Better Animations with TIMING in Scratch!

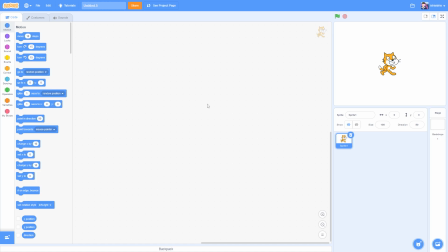[0:08]
Hello, and in this tutorial I'll be showing you a timing trick to make your animation seem much smoother and be more lifelike and dynamic. So to start up, we're gonna have a new Scratch project right here, and this time we're actually gonna use the Scratch Cat. So let's go ahead and jump right into costumes
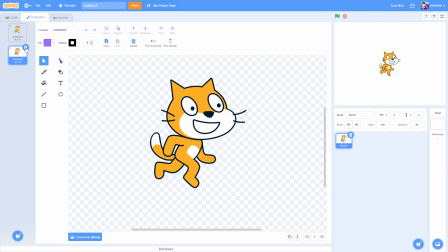[0:28]
and delete costume 2 because poor Scratch Cat always seems to have something taken away from him. Why you bully me? Alright, so let's zoom out, and we're going to animate him moving across the screen,
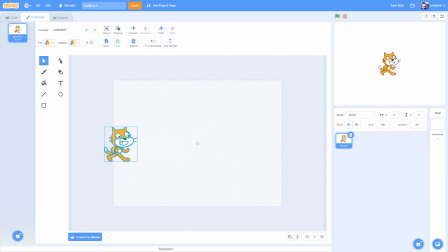[0:43]
and we want to move him to the far left of the screen, not too far that he can't be visible on the stage though. So let's tilt him a little bit, and we're going to duplicate the costume 1, and we're going to move this to the far right of the screen this time.
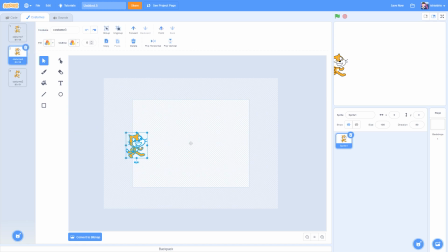[1:00]
So right here I'm going to duplicate this frame and move him to the center of the frame. And if we were to go into code right now,
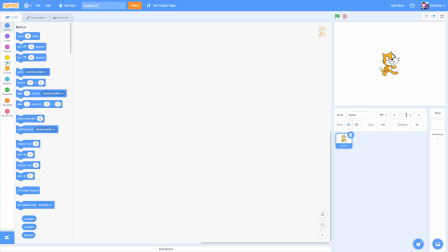[1:11]
and let's just add a little playback so that it's easier to preview our animation.
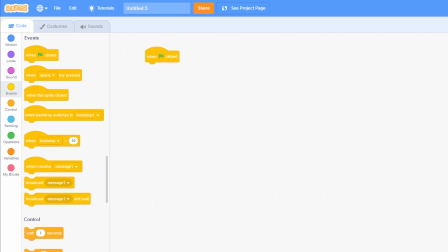[1:17]
So go on and go to events and drag out when green flag clicked, drag out a forever block, and then drag out a wait seconds block. And let's just set this to 0. And then go ahead and go to looks, drag out a switch costume 2 block,
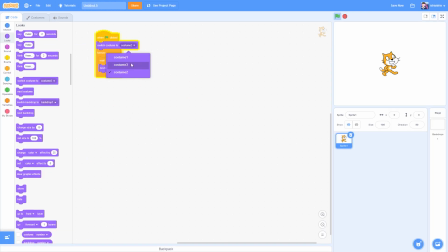[1:33]
and then the next costume block, and just set switch costume to costume 1.
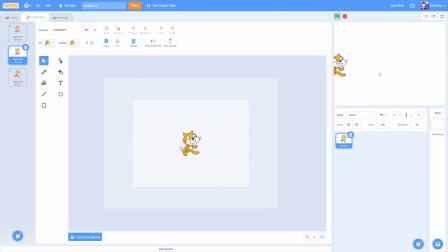[1:37]
So we can see him moving right here, and you can see it's pretty much just a constant speed. So this is what most beginner animators would do, and though it might be constant and look good in some cases, usually it looks just flat.
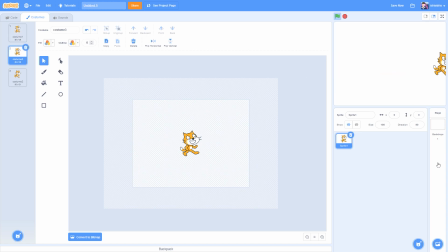[1:54]
So I'm going to show you how to add some timing to this to make it more dynamic and lifelike. So you can see right now it's pretty hard to tell where the last frame was, so we're going to use a little add-on to make it a lot easier to animate.
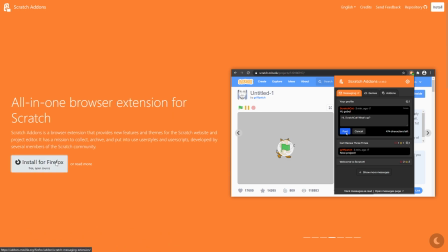[2:10]
And this is Scratch add-on, so go ahead and click install for Firefox and go ahead and add it to Firefox.
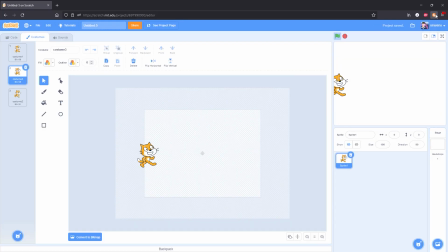[2:17]
And right here you'll see it near toolbar of your browser,
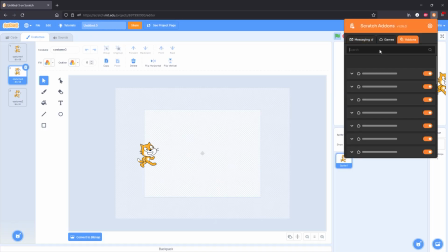[2:21]
and go ahead and click it and click add-ons, and we're going to search for onion skinning and go ahead and enable this,
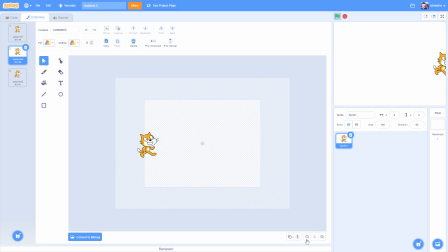[2:30]
and you'll see by the zoom button 2 new buttons have appeared. And go ahead and click this little scratch guy right here that says toggle onion skinning,
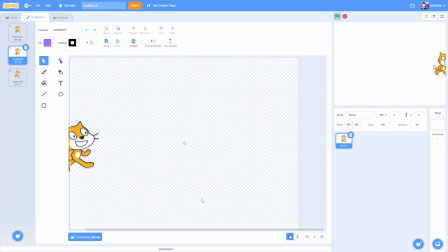[2:40]
and you'll see that if you toggle this on, you will be able to see the last frame.
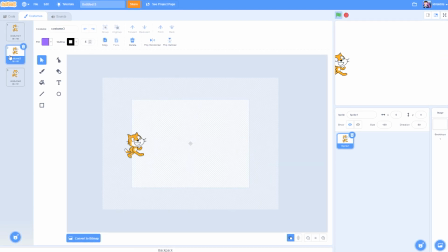[2:47]
So this is really useful for animating. So you can see our animation being previewed right here, and at the beginning we actually want the second frame to be not too far from the first frame for this to work.
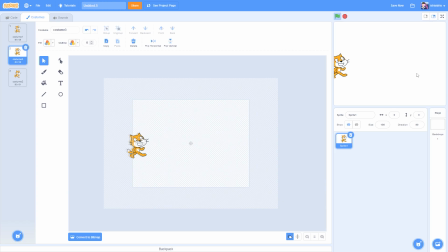[3:04]
So it's sort of like it is easing into the action, and you can see already the first 2 frames are looking better here. And this last frame, we need to add an in-between right here,
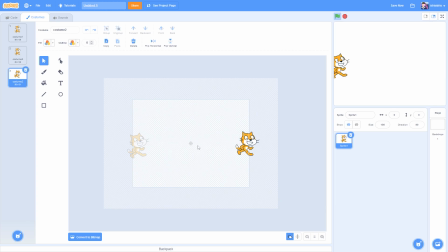[3:18]
not too close to the middle, but far enough that it seems like he could actually move and not teleport. So let's duplicate costume 2, or costume 3 as it is, and we want to stretch out this Scratch Cat a lot, and then just squash him down a bit.
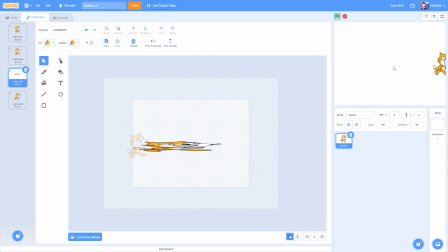[3:36]
So we can see right here the animation's already starting to look smoother, and near the end we actually want one more in between frame. So let's just move him a little bit to the right and just make him a little less squashed and stretched.
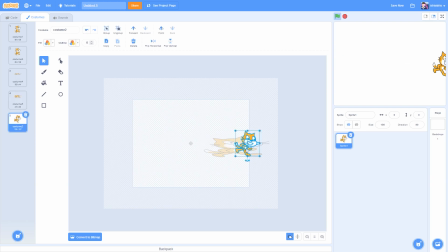[3:52]
At this last frame, let's just rotate him a bit and then duplicate this last frame, and then we want to move him back a little bit so it looks like he's being bounced off of a surface or yanked back by a rubber band.
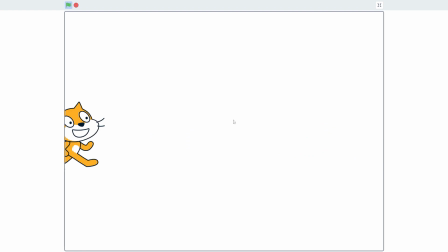[4:06]
So this animation is already looking a lot more dynamic,
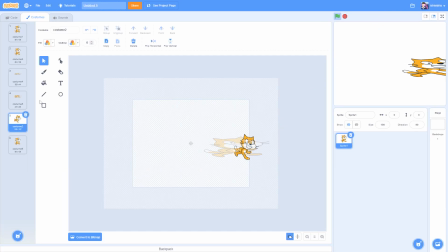[4:10]
and it certainly looks better than when we first had it constantly moving.